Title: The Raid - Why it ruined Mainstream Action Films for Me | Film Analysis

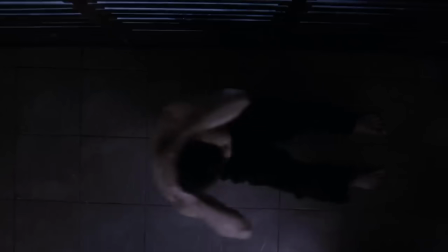So when I first stepped into a theater to watch The Raid,
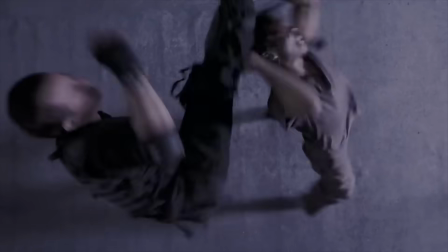I didn't know it would be the day a lot of mainstream action films would be ruined for me.
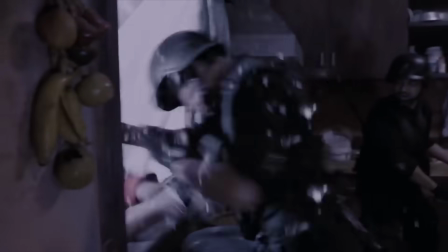I've seen many action flicks and martial arts films,
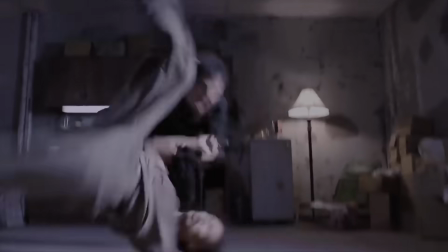and anytime someone asks for a recommendation within these two genres,
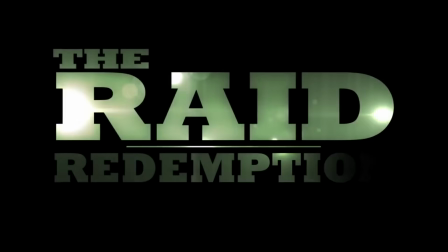I without hesitation direct them to this franchise. I know no movie is perfect, but in terms of the action film,
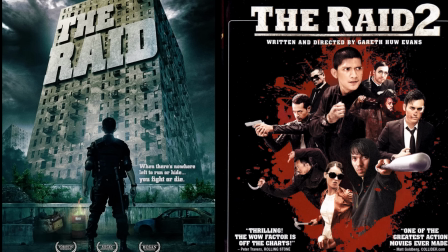the Raid franchise comes pretty close, both of their films, and let me explain why.
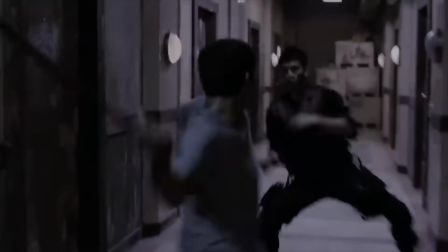In my opinion, pulling off a great action sequence, especially moments of hand-to-hand combat, require a few things.
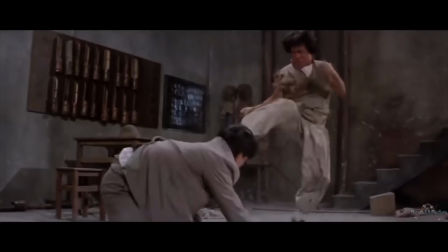Tight and concise choreography and great performers to act it out are two of the key things,
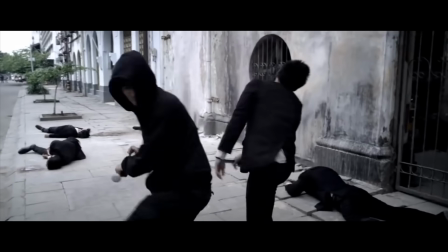but it's the fluidity and clarity of the scene that takes it to the next level.
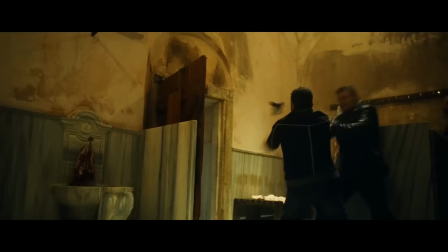To further explain what I mean by this, I want you to watch this quick snippet from the movie Taken really quick.
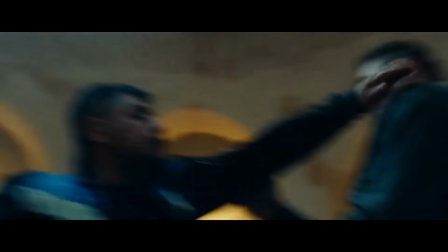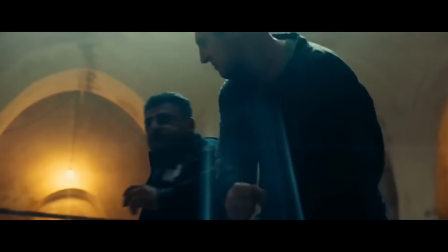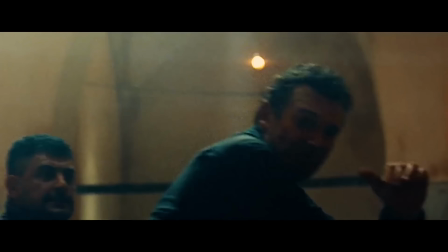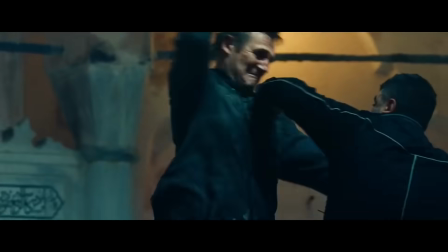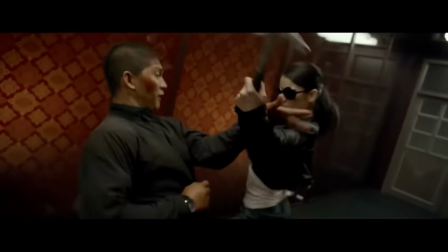Now, compare it with this snippet from the film The Raid 2.
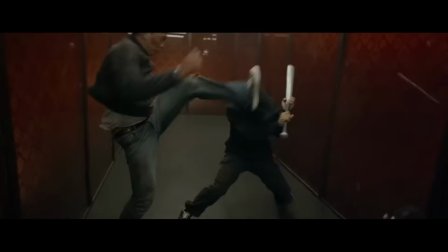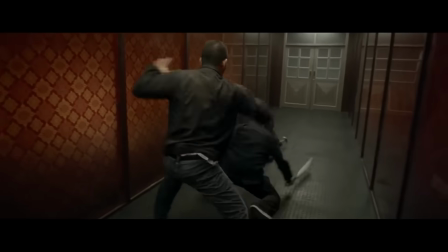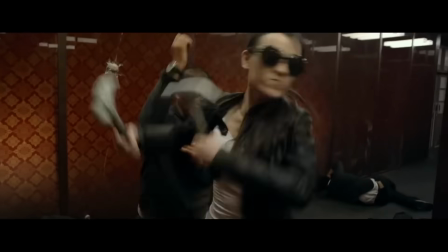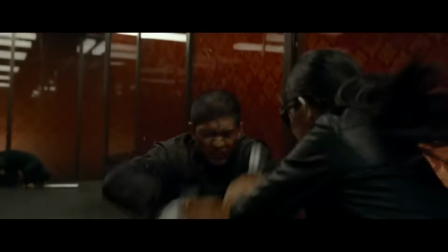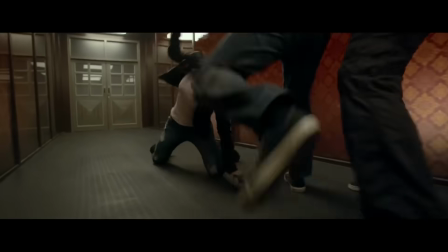See, both scenes are cool, but they are drastically different.
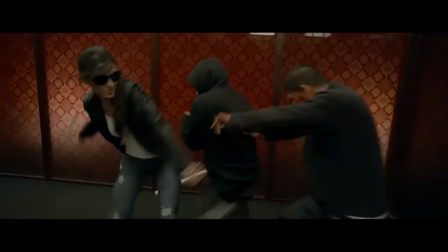Both of these clips are about the same length, 30 seconds each, and if we take the clip from Taken,
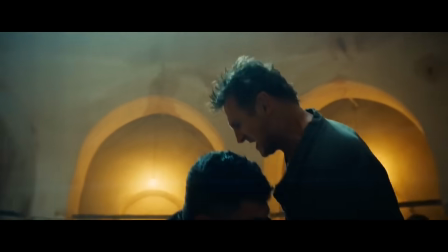there are roughly 52 camera cuts compared to the Raid's 8 camera cuts.
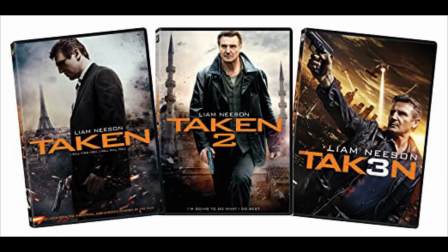Now, I'm not going to trash the Taken franchise like some people might.
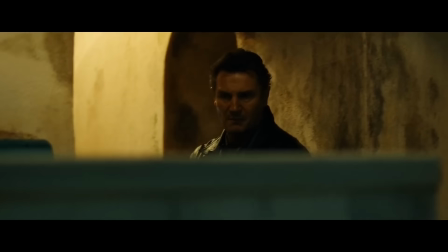I actually love these films, and not in the guilty pleasure kind of way. I think they're highly entertaining, but I'd be lying if I said their fight scenes were as clear and as natural as they could be.
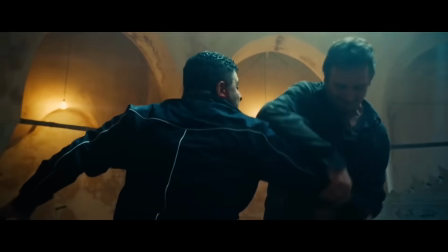This is largely due to how they are shot.
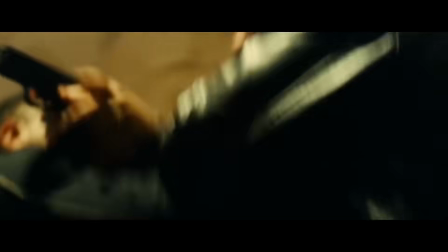The amount of times the camera has to cut during a fight scene in the Taken films is kind of jarring,
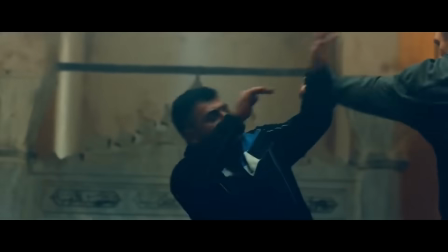and I'm sure that now that I've mentioned it, you at home watching this probably won't be able to unsee it now.
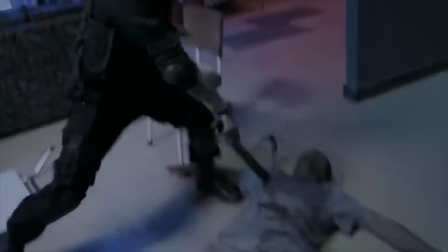Now, it's almost impossible to avoid cuts altogether,
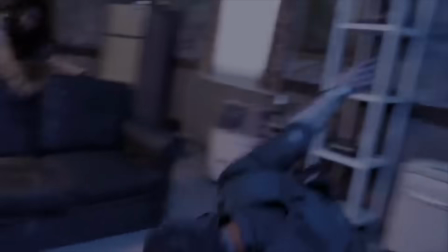especially in scenes like this, and no film is perfect at doing so.
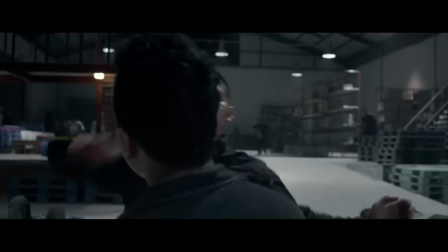But the Raid films come pretty damn close.
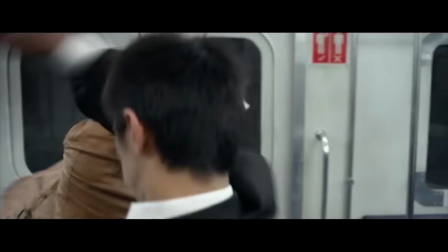The Raid absolutely uses cuts, but it doesn't use as many, and when they do, they're at the right moments.
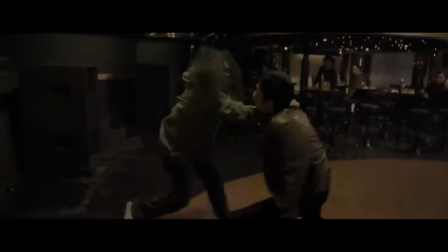The impact is always seen before the camera cuts away,
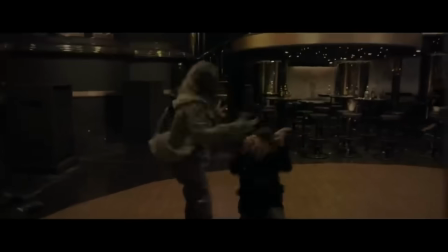and this is important because it gives the scenes this organic flow to them.
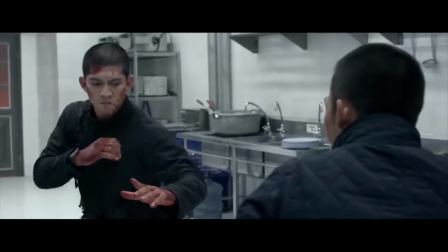The lack of cuts and the fluid, kinetic-like camera movement allows us to feel like we're flies on the wall,
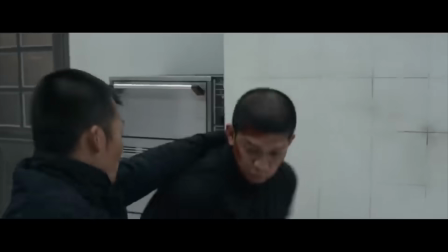watching these two dudes really fight instead of acting like they're fighting, and it makes a huge difference.
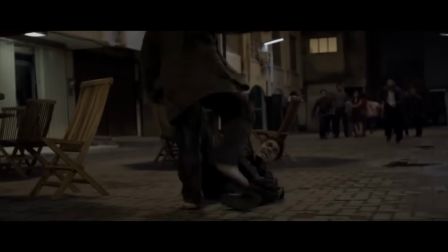I love the choreography and crafting that goes into these fight scenes,
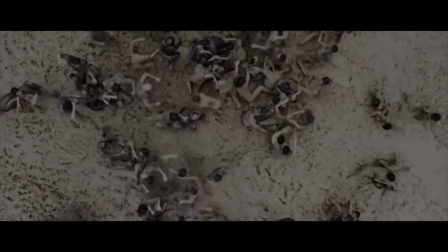not just because it's amazing camera work, but because it also fits realistically within this film's universe.